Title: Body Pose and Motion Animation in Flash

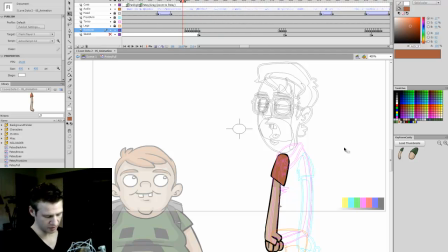Okay, so I've finished animating that and colouring it, and what I've done as well is I've smoothed the frames between them by adding extra
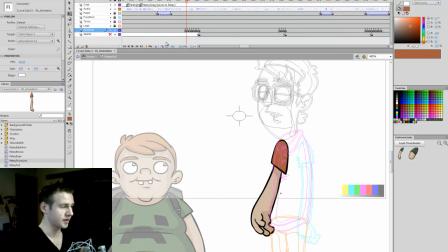frames and just kind of doing tweaks so that it moves closer to the next frame.
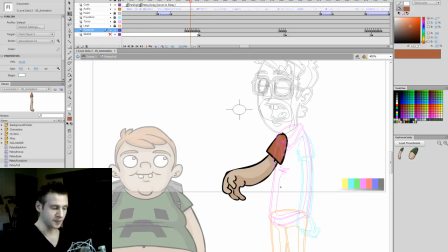So you can see here, what I've got here is a bit of a blurry looking hand. It's a bit more rubbery looking, and in doing that, it gives it a bit more of a faster motion sort of look in the animation.
From a vast...
Okay, so it's kind of hardly seen. Obviously his hand does not look like that.
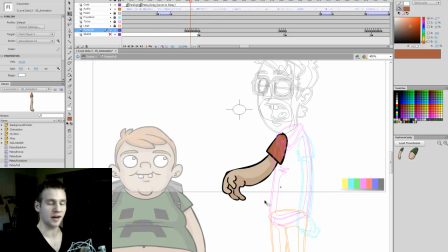It looks more like that. But in doing that, it makes it look rubbery and adds a bit more motion. Now I'm going to do a tutorial on this specifically in the future because it's quite a common animation technique. That aside, you can see that this hand and this hand are the same, these frames. But I've just tweaked it so that it's adding kind of frames and motion
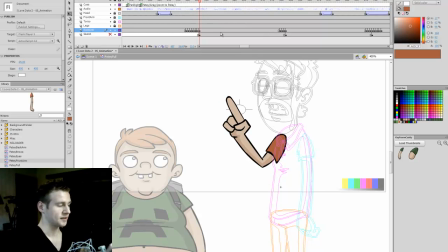like these without having to redraw them. So I do that after I colour it. And I've done that for most of these frames, so I've kind of added kind of smoothing frames, if you'd call it that. And so let's watch it from here and see what it looks like. I'll unwireframe these.
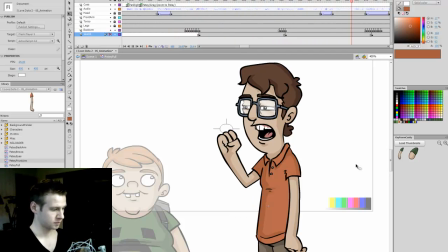From a vast pool of champions, each with a handful of unique abilities and a limited time to earn money which can be sped up by last-hitting enemies. Your hero's abilities are gained and improved.
Okay, so that is the segment complete. Now, for the next bit, what I'm going to be doing is I need, again, to see where the camera will be.
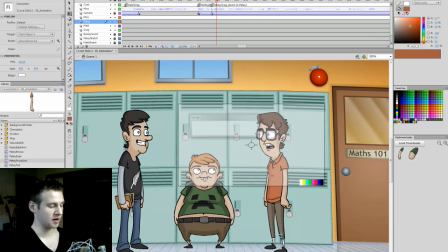So I have to go out and I'll find the next bit I want to animate, and I'm going to go into a bit more full body animation. So I'm going to hit play.
Select a hero from a vast...
Oh, I'll skip ahead a bit.
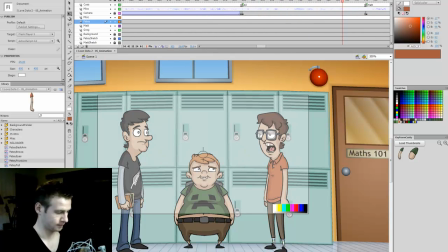But the cap of which is level 25. So you're pretty into Dota 2 there.
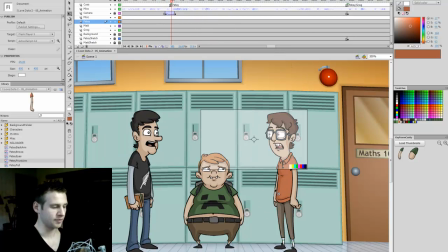There are 3 Okay, so here, he really spices up his energy.
There are 3 channels between the team bases which have towers defending them. Each base spits out troops which you...
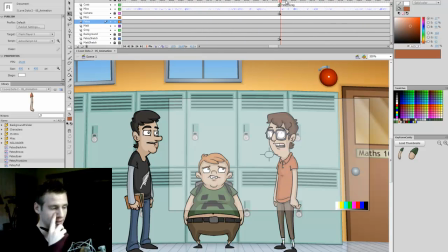Okay, so when he goes, each space spits out troops which you cannot control.
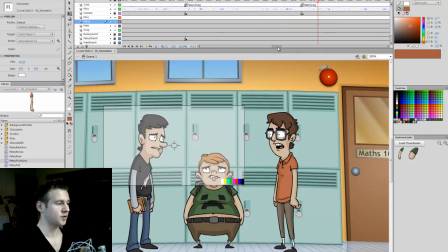Each base spits out troops which you cannot control.
I want his full body to lunge forward in excitement.
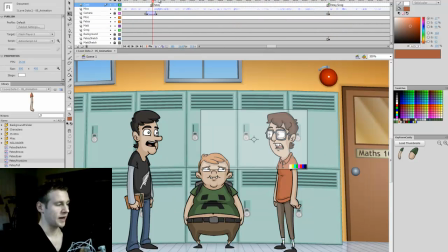Okay, so we have a section here, about that big, where the camera's a bit too zoomed in on his actual head.
There are 3 channels between the team bases which have towers defending them.
Okay, so I'm going to have one motion.
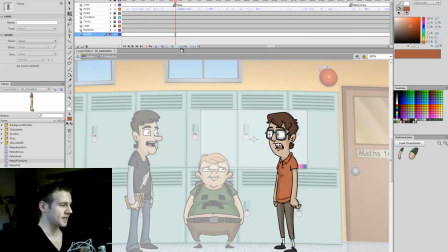No, sorry, I'm going to enter the clip. So this is where the intense animation begins. I'm going to use my sketch layer underneath.
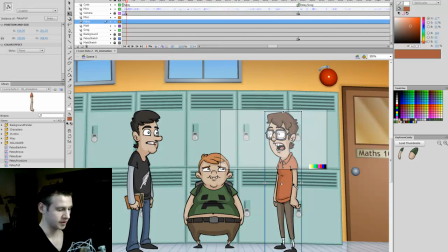Okay, so as you can see where the camera is, actually I have to go across. So this is exactly where the camera is going to end up for this zoomed in segment.
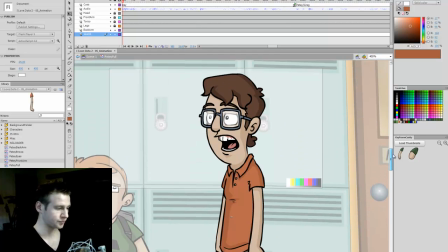So I'm going to zoom into 400% so I can get a better look. There we go.
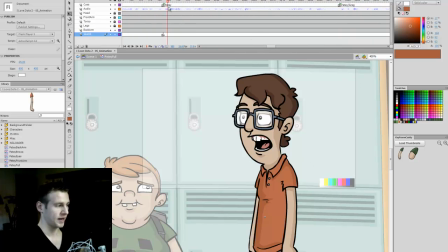Okay, and I need to pick where his body is going to go. So I'm going to do a little bit of a cheat. I'm going to go back here and pick... I'm going to steal these frames.
I'm going to come back here. There are 3 channels.
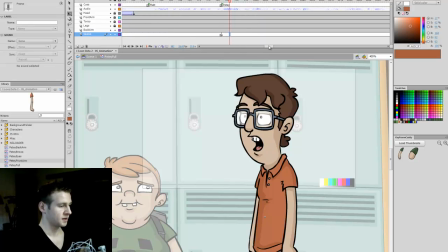and I'm going to paste them. So just making sure there's no animation. Okay, cool. Oops, I lost my place. So I'm gonna just paste them in there.
There are 3 channels.
Oops, I don't want to lose that last frame. There we go.
There are 3 channels between the team.
Okay, so we have his hand go up in excitement.
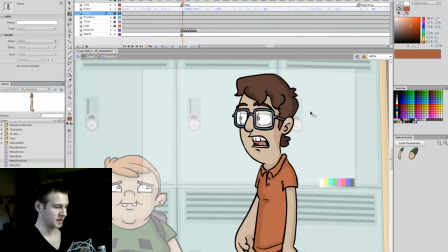There are 3 channels between the team bases.
So let's add a bit of head movement for some dynamics.
There are So when he goes 3 channels, 3 channels. we'll tip his head back.
Ease it out.
There are 3 channels between the team bases.
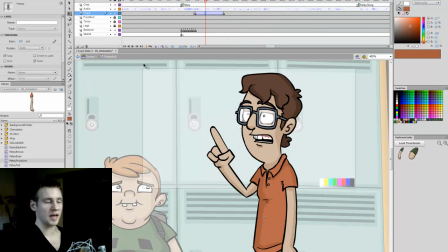I want a more extreme ease out,
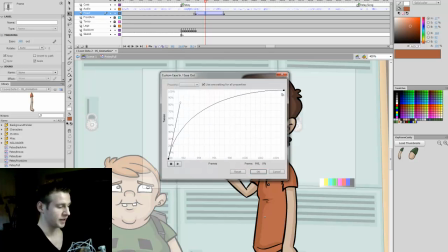so I hit this pencil here and I can just pull the ease in this direction, which makes it more drastic.
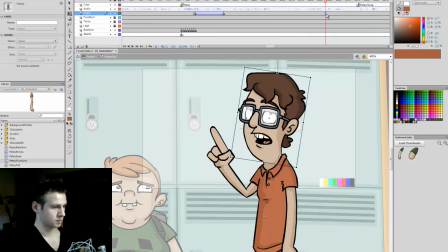There are 3 channels between the team bases which have towers defend.
We have his head go up a little bit more.